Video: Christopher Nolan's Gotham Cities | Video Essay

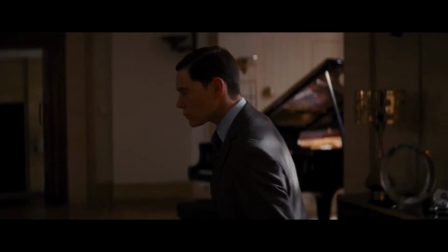[16:39]
Not the street-level thugs though, the capitalists, the businessmen, people like Bruce Wayne but without the sense of morality that Bruce treasures.
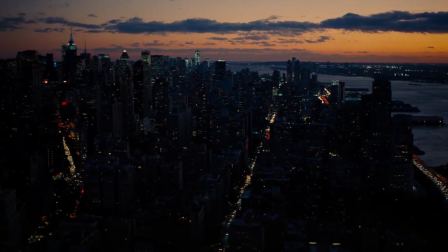[16:47]
They twisted the city. Its skyscrapers and spires grew dense, its roots burrowed deep.
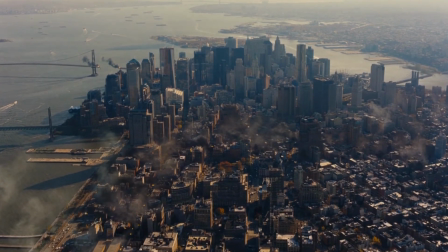[16:54]
The city became something different, something Bruce could barely recognize. It's so different, in fact, that Nolan chose to shoot it in another city entirely.
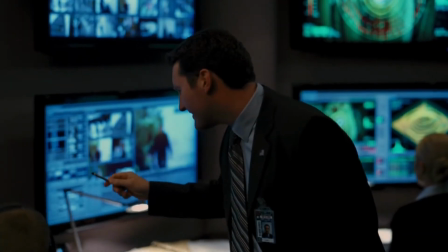[17:04]
Actually, several other cities. That's because this telling of a Batman story has a scope beyond Gotham.
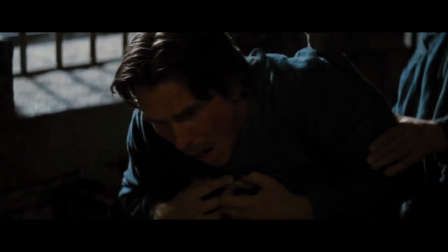[17:11]
Not just because part of the movie takes place in a hole in the middle of a desert half a world away, but because Bane turns Gotham itself into a weapon.
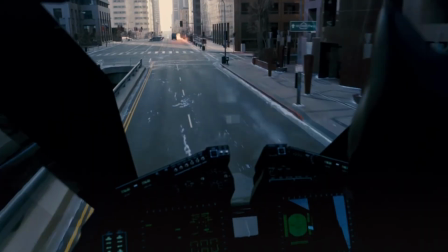[17:20]
Rather than a story merely set within Gotham City, The Dark Knight Rises is a where a city is turned against its country.
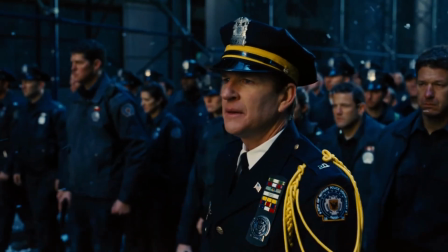[17:28]
This film isn't trying to play on the same level as The Dark Knight. It's going for David Lean-level epic storytelling.
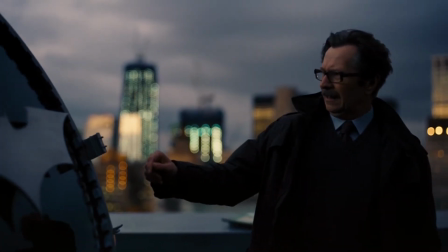[17:35]
Three genres, three Gothams.
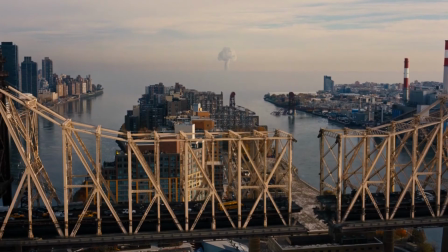[17:38]
And just as every Batman is still Batman, every Gotham is still Gotham, whatever it may look like on the outside.
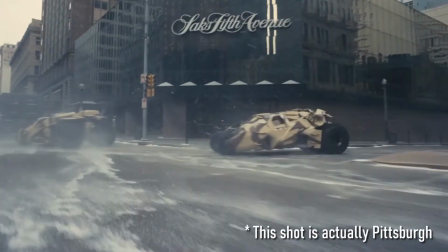[17:47]
Moving the Dark Knight films from Chicago to New York was not an accident or a decision made on a whim. it was a conscious choice that reflects the themes of the final
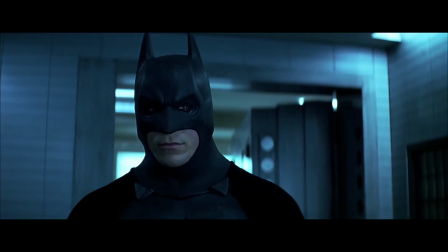[17:56]
film in the trilogy Nolan created three different versions of Batman or more accurately a Batman at three different stages of his
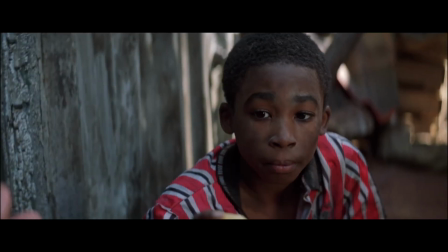[18:04]
life and then he used them to tell three very different stories and
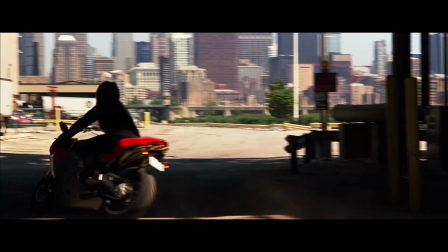[18:09]
each of these stories had to be paired with an appropriate Gotham reinvention
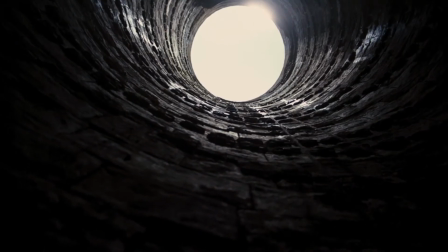[18:14]
is part of Batman Christopher Nolan just reinvented him slightly within his own franchise
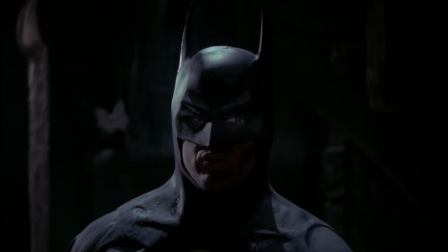[18:19]
as did Tim Burton while I may not have loved the choice to switch real
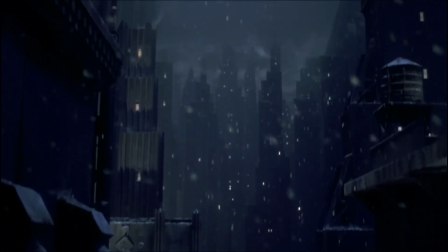[18:24]
cities, it is still a valid one, and it falls in line with what many creators have done with Batman in the past.
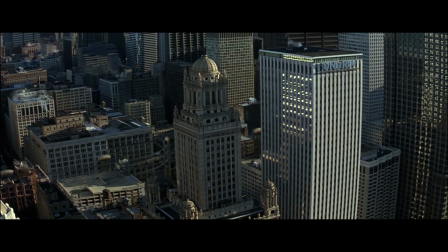[18:31]
But more than that, it reflects an intention on the part of the storyteller to convey the evolution of the characters through the evolution of the space around them.
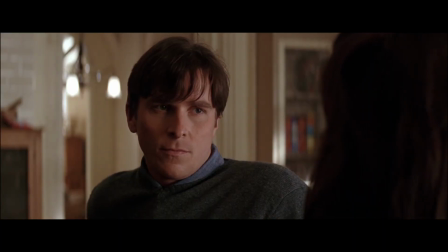[18:40]
The world of our real lives changes on time scales small enough for us to see.
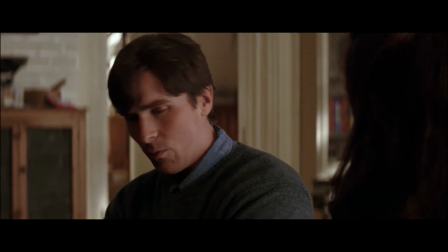[18:45]
We watch our friends grow up and move away, we watch familiar corner stores close,
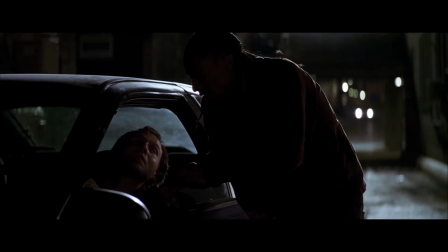[18:51]
and we watch as gentrification swallows up the old and replaces it with the new. Hell, the Chicago skyline I grew up with is not what it looks like today.
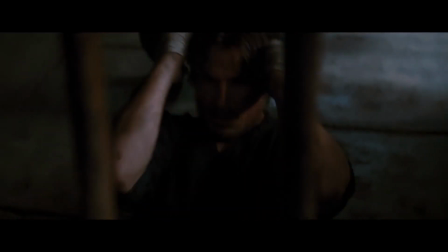[19:01]
We change, and the world changes around us, rise, grow, adapt.